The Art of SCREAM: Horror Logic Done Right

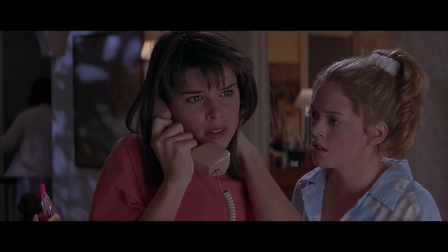[12:14]
The same immediacy happens when the killer rings Sydney after Billy is in jail, only to hang up very briefly before Dewey arrives to answer the dead phone,
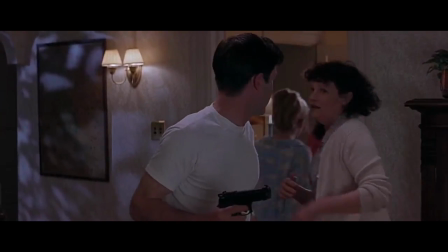[12:23]
subtly making him a suspect in the process because of the timing between the phone call ending and Dewey entering the frame.
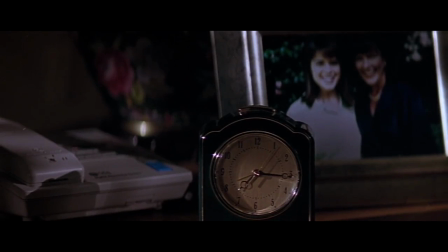[12:30]
The film absolutely contextualizes time in relation to how the characters move around the filmic space,
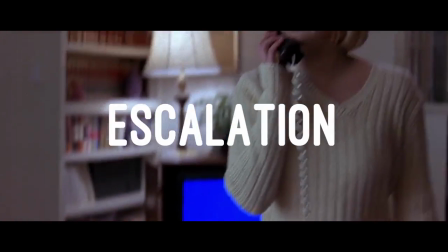[12:36]
but it also uses time as a means of escalation. Okay, let's look at the opening scene.
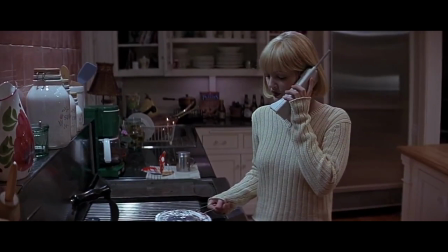[12:42]
This harmless prank call goes on until 2 minutes and 30 seconds into the film when this happens.
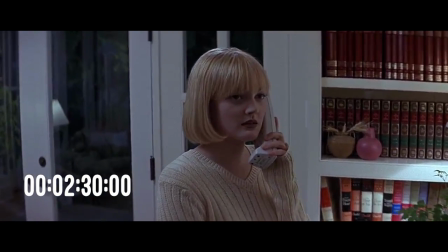[12:51]
We go from prankster to stalker and exactly one minute later we get this.
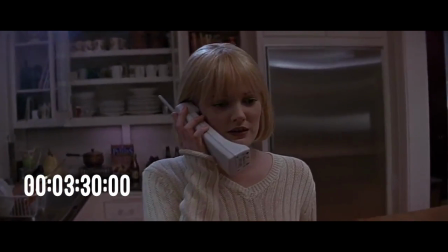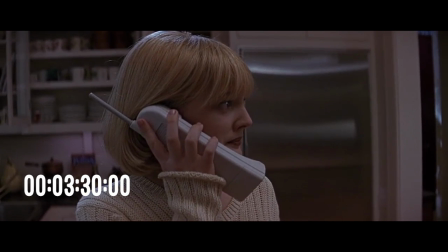[13:01]
Now we go from stalker to killer in a faster way. of time to establish urgency.
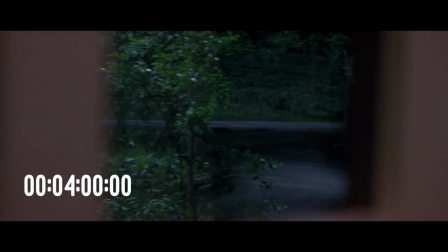[13:06]
Within 30 seconds she's locked the doors and the suspense dies down to indicate a sense of safety, but literally 15 seconds later we have this line,
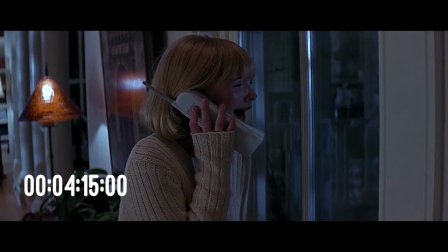[13:14]
and in just slightly less than 10 seconds the doorbell rings.
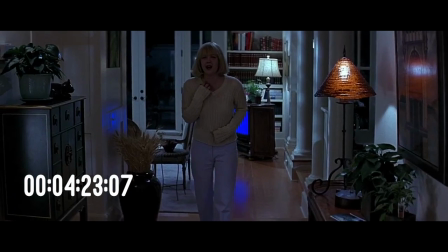[13:25]
It's a pretty intense and detailed two minutes of building the threat from one spectrum to the other.
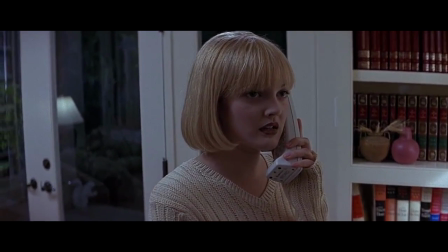[13:31]
That gradual deconstruction of the collar and the the deteriorating emotional state of Casey is carried by those seamless beats of real-time storytelling,
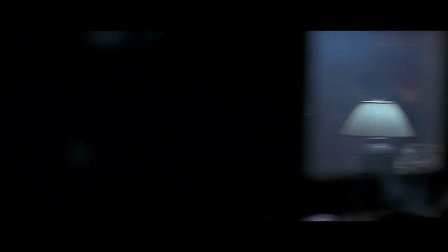[13:38]
and what unfolds from there is immensely more unpredictable, and once we get that aggressive tracking shot of Casey's corpse,
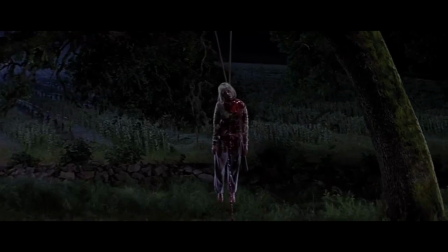[13:45]
it doesn't matter how funny you assume the film to be,
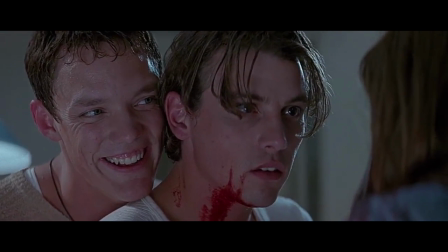[13:49]
your expectations are already subverted by a horror scene that is retrospectively crafted and controlled by the two horror movie obsessed killers. I know a lot of people are going to ask coming to sequels, I don't really like them. I think the second one is just okay, but really, I don't think this series had the charm to sustain itself for multiple films. Really, what happens with a lot of satire is the more prolonged it becomes, eventually, at some point, you become the very thing that you are a satire off, which is a shame, and really, it becomes a vicious cycle then on that you just really can escape. Next week, we're going to be looking at a film that brings this month full circle, something that explores one of the most iconic ideas, and that is how a serial killer's reign of terror becomes an absolute unflinching nightmare. You've worked this one out already.
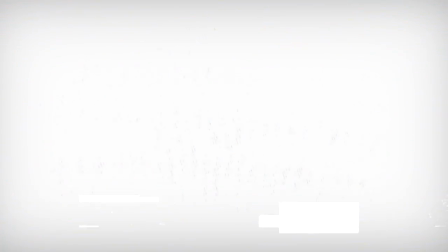heartwarming, and has really made me the happy camper for the last couple of days. As you know, AdSense revenue has plummeted, and all the whole ad apocalypse, and copyright claims, etc, etc. So if you want to help support the channel, and want me to keep making videos, please do consider supporting me on Patreon. It's totally free will, but it really does help us a lot. We get to the $200 goal, we're starting a new show that's going to be bi-weekly, so keep it tuned for that. And we I'm trying to work out the logistics off. And once I get that, I will let yous all know. Anyway, guys, until next time, stay safe. And I'll see you all very soon. Thanks. Bye.